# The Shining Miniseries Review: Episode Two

Wendy rushes down to ask what's wrong, which he immediately drops the second she brings up making a snowman.
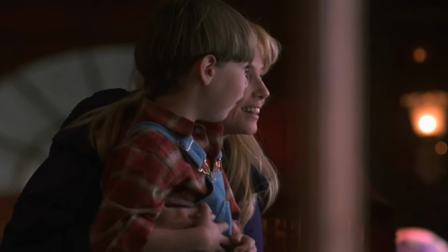498s Do you want to make a snowman? Sure. Cool. Daddy too?
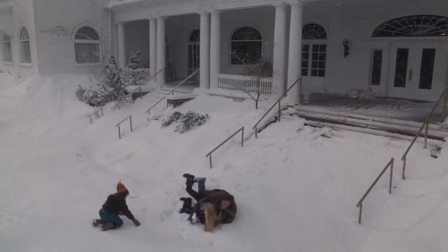504s Okay, let's go get Daddy.
As the 97 Torrances play around in the snow, showcasing a heartwarming scene of a family bonding,
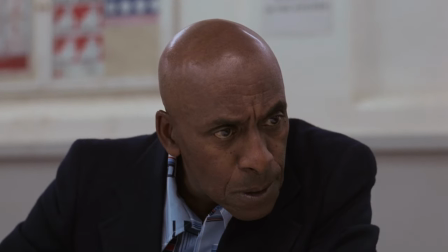511s
let's check in with the 80s Torrances and see how they settle into the hotel. After the conversation with Halloran, warning Danny of the dangers within the hotel, we cut to a month later.
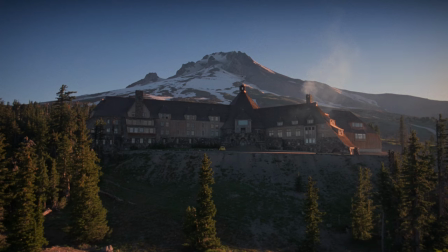521s
Just within this one establishing shot, there's already a tremendous sense of isolation,
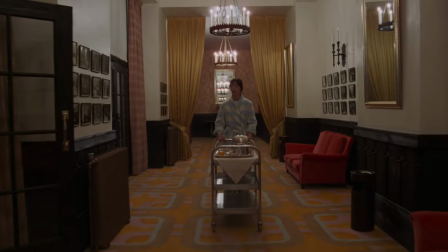525s
further captured as Wendy wanders down the vast hallways by her lonesome, pushing a cart carrying Jack's breakfast.
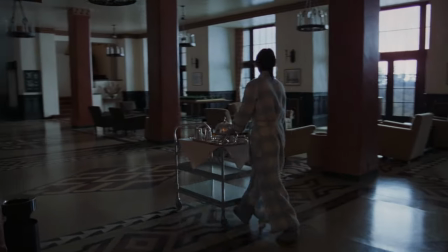532s
The total silence, spare echoing wheels and footsteps, really sucks you into the environment.
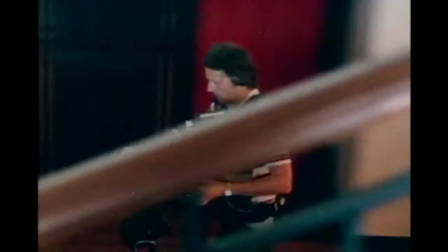538s
We then cut to Danny riding his big wheel. Kubrick flexes the new Steadicam technology of the time to great effect here,
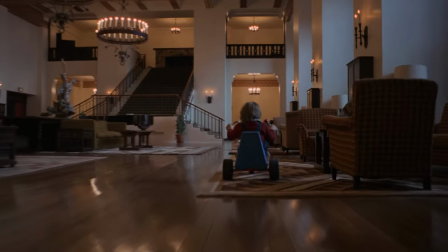544s
trailing behind Danny as his wheels hit the hardwood floors, then muffle over the carpet in a rhythmic fashion,
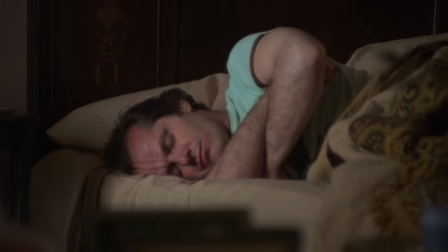551s
making the stillness in the air uneasy. The mirror motifs make another appearance as Wendy brings in Jack's breakfast, giving us some interesting and creative shot compositions,
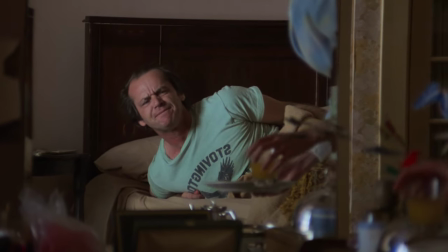560s
utilizing multiple framing techniques in a single shot lasting a minute and 23 seconds.
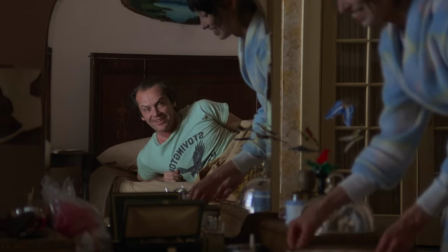564s
It's already apparent in this scene that the hotel seclusion isn't doing Jack any favors.
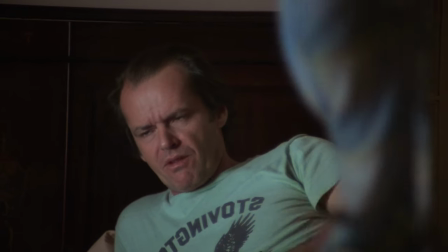569s
Wendy asks Jack to take her for a walk, but dismisses it.
I suppose I ought to try to do some writing first.
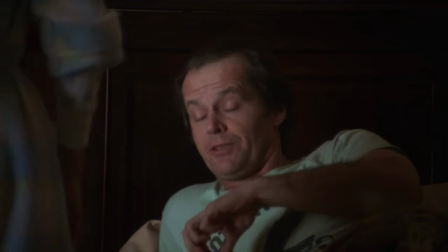576s
When asking if he has any ideas yet, he confirms lots of ideas, but no good ones.
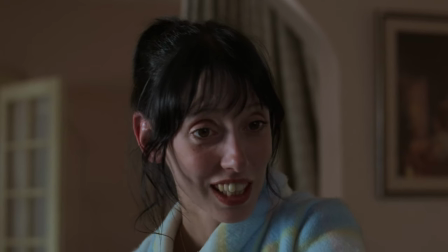581s
When Wendy attempts to comfort him, saying it's just about getting into the habit of writing every day, Jack retorts, "Yeah, that's all it is."
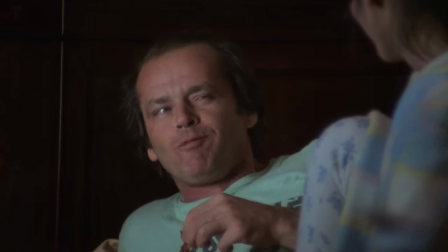589s
his true condescending and resentful feelings towards his wife already bleeding through.
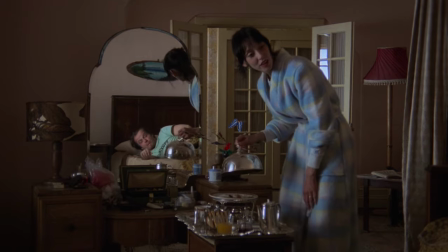594s
This particular mirror often shows Jack's nefarious side throughout the rest of the film, reflecting the facade of a man Jack portrays to his wife early on.
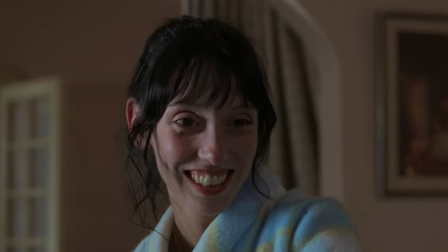602s
They discuss the hotel, with Wendy admitting that she thought it was a little scary at first, and Jack admitting he instantly fell in love with it, almost like he's been there before.
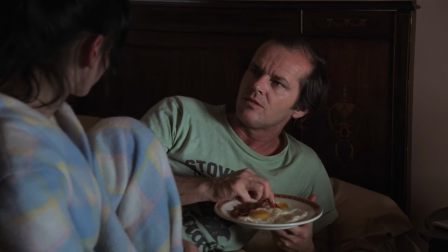610s It was almost as though I knew what was going to be around every corner.
This line not only acts as a little nod to the audience for satirizing horror conventions, but gives some great foreshadowing for the themes and events later on in the film.
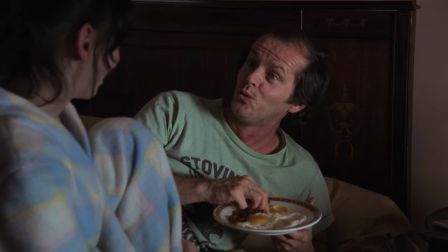624s
Foreshadowing doesn't stop there either, as we crossfade out of the bedroom into the main lobby. An empty typewriter sits on the desk as Jack throws a tennis ball at the wall,
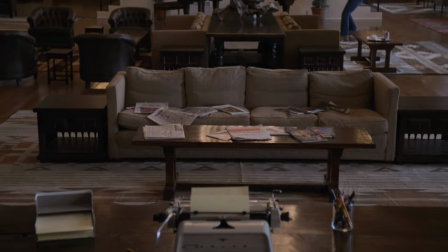634s
which sounds eerily familiar to an axe tearing a door down.
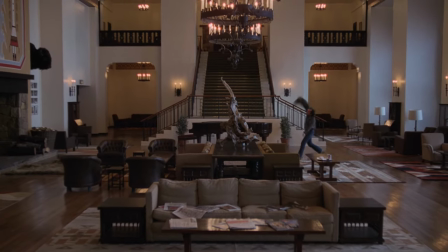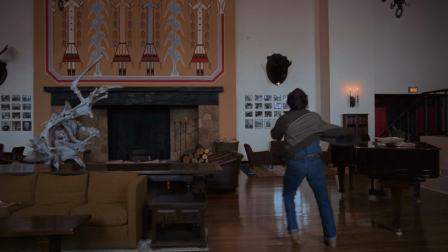645s
Jack's mind is already somewhere else, not on the writing project he came here for, but certainly, subconsciously, on his partner and child.
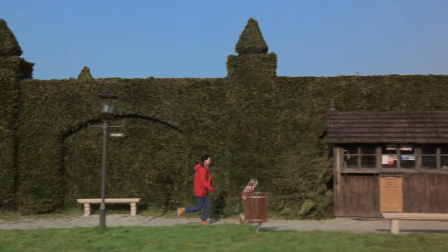653s
This is expanded upon as Wendy and Danny take a walk through the hedge maze,
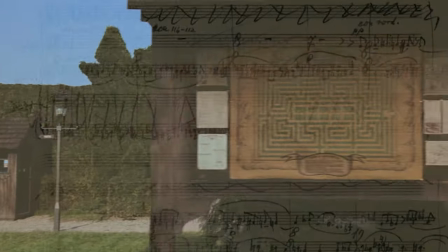657s
as the incredible composition by Bella Bartok's Music for Strings, Percussion, and Celeste wrap the scene in a thick fog.
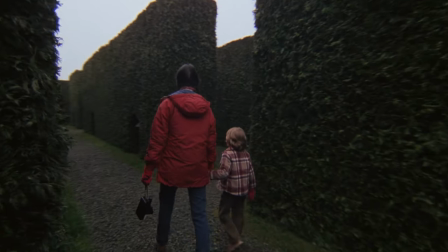664s
Traversing through the maze, the sky is completely blown out, no discernible features of clouds in sight, a white void.
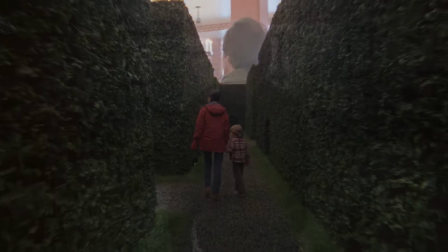672s
As the piece hits one of the first musical stings, we fade back to Jack in the front lobby, tennis ball striking the ground in synchronicity.
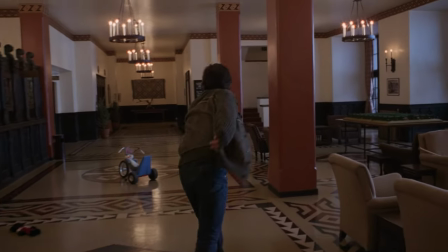683s
He makes his way to the model hedge maze, towering over it. We meet his perspective in an overhead angle, revealing a far more complicated and expansive web of trails,
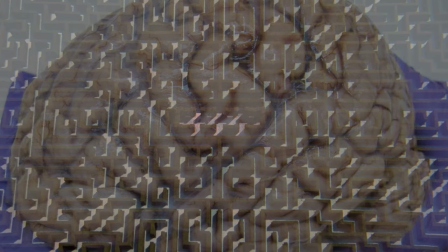692s
visually similar to the cortical foldings of the human brain.
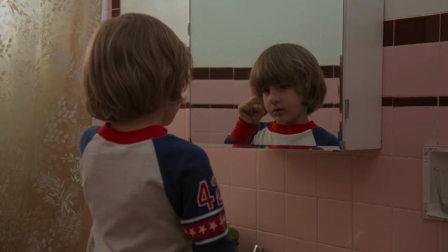696s
A slow zoom in gives the impression of inner reflection, seen in other sequences of the film, and with Jack as the ultimate observer,
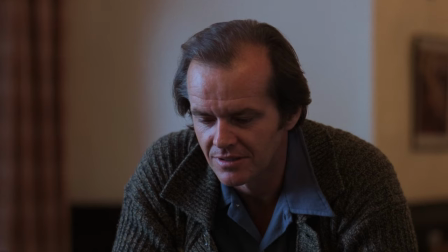702s
implies the maze represents the inner workings of his mind, the epicenter of which being Wendy and Danny,
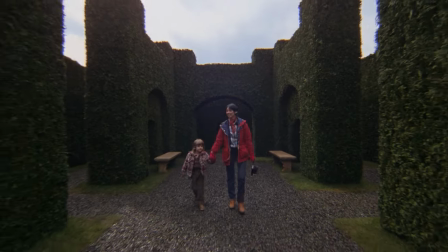708s
an unignorable distraction.
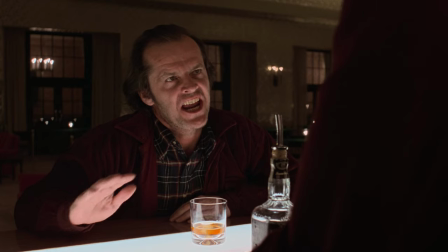711s
A warped perspective of family relations is already being established, where Jack will use his family as a scapegoat and misdirect blame for his incompetence.
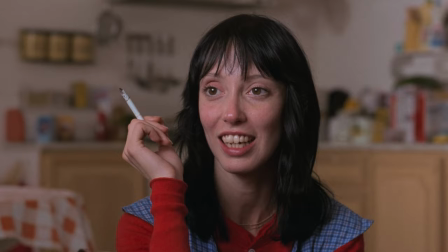722s That bitch. As long as I live, she'll never let me forget what happened.
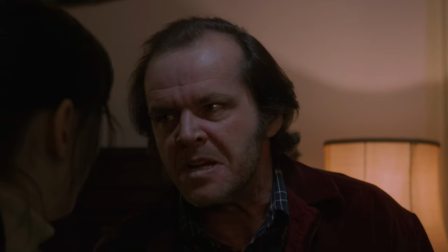730s It is so fucking typical of you to create a problem like this when I finally have a chance to accomplish something,
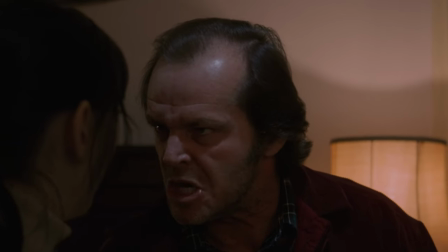737s when I really end my work. They're nuisances.